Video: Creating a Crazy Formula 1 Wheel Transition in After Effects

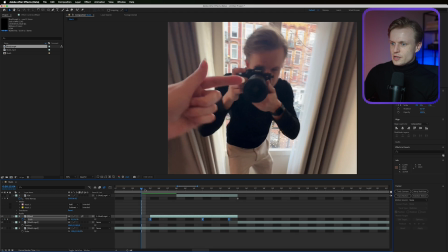8:15 Of course, in a lower quality, so it will play back smoothly. Okay, I really like this. I really like where we're going. Now, of course, what we do also need to do is add a bit of rotation. So just press R for rotation and set a keyframe, then drag this out and then maybe move it a bit.
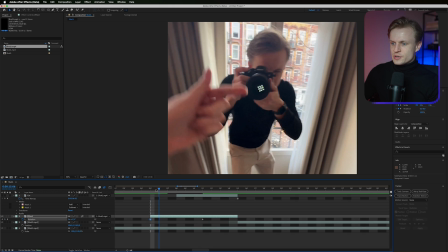8:32 It doesn't have to be much. It doesn't have to be like a full turn, but just so there's a bit of movement in it, basically.
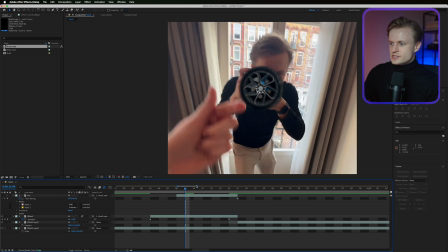8:37 You can drag this out a bit and then, of course, right click, easy ease, and it will even add a bit more dynamic motion to it.
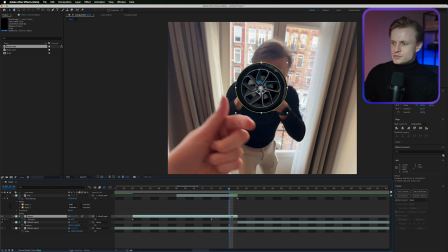8:45 That's really cool. I'm gonna drag it a couple frames further back, and then we're gonna animate the car.
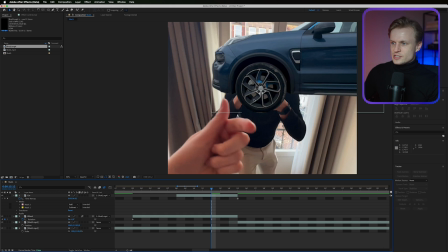8:51 So as you can see, the car is already on the right position. We can just press P for position, set a keyframe, drag this out a couple frames, and then we can just move it from the right.
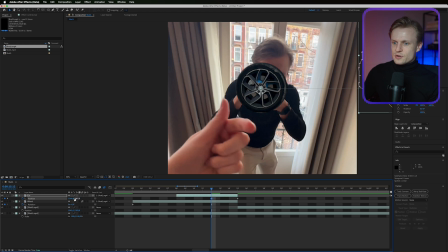9:02 So we do this by holding shift and dragging the first parameter. And I'm gonna right click on the last keyframe.
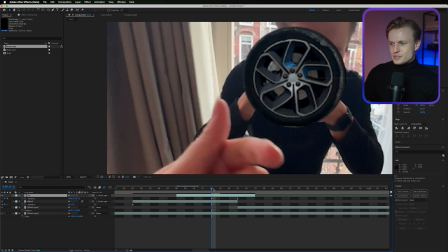9:08 I'm gonna easy ease it. And maybe what I'm gonna do, I'm not sure if this is gonna look cool, but that it goes a bit too far first.
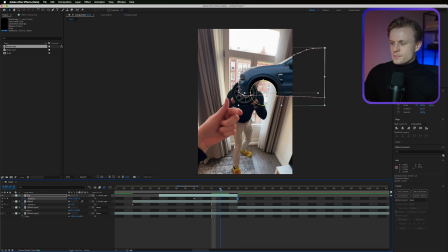9:15 And we do this by just dragging this out a bit, making sure there's a bit more room here. And then I'm just gonna move it over a bit too far, basically like here. And of course, add motion blur to it. That's really gonna sell the effect. Basically clicks into place, right?
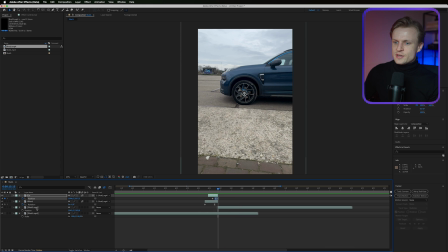9:28 So something like this. So And then the last thing I'm gonna do is I'm gonna right click on our second shot. I'm gonna go into time, enable time remapping. And I think this second shot takes a bit too long. So I'm just gonna set a keyframe here to make sure that this point is basically the same.
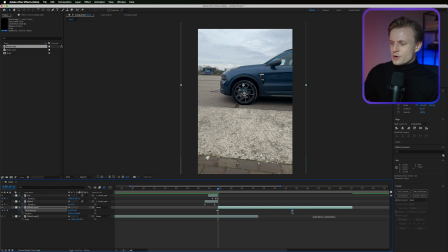9:43 And I'm just gonna drag the last point a bit more towards the middle, maybe even more quick. And then you will get something like this. Do keep sending me stuff and things that you want to see.
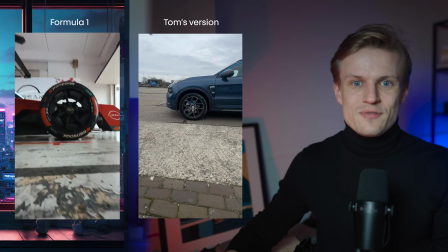9:54 I love seeing that. Also, just leave a comment if you want to see something specifically. You can also use this effect with different objects. You can just like throw an object into the frame. So now we're using a wheel, but you can also use something else round. And it can be such a cool transition also to add to your portfolio page. You can experiment with the video that I used in the description. Again, also check out my masterclass. Thanks for all the support. Thanks for watching. And then I'll see you next time. Bye.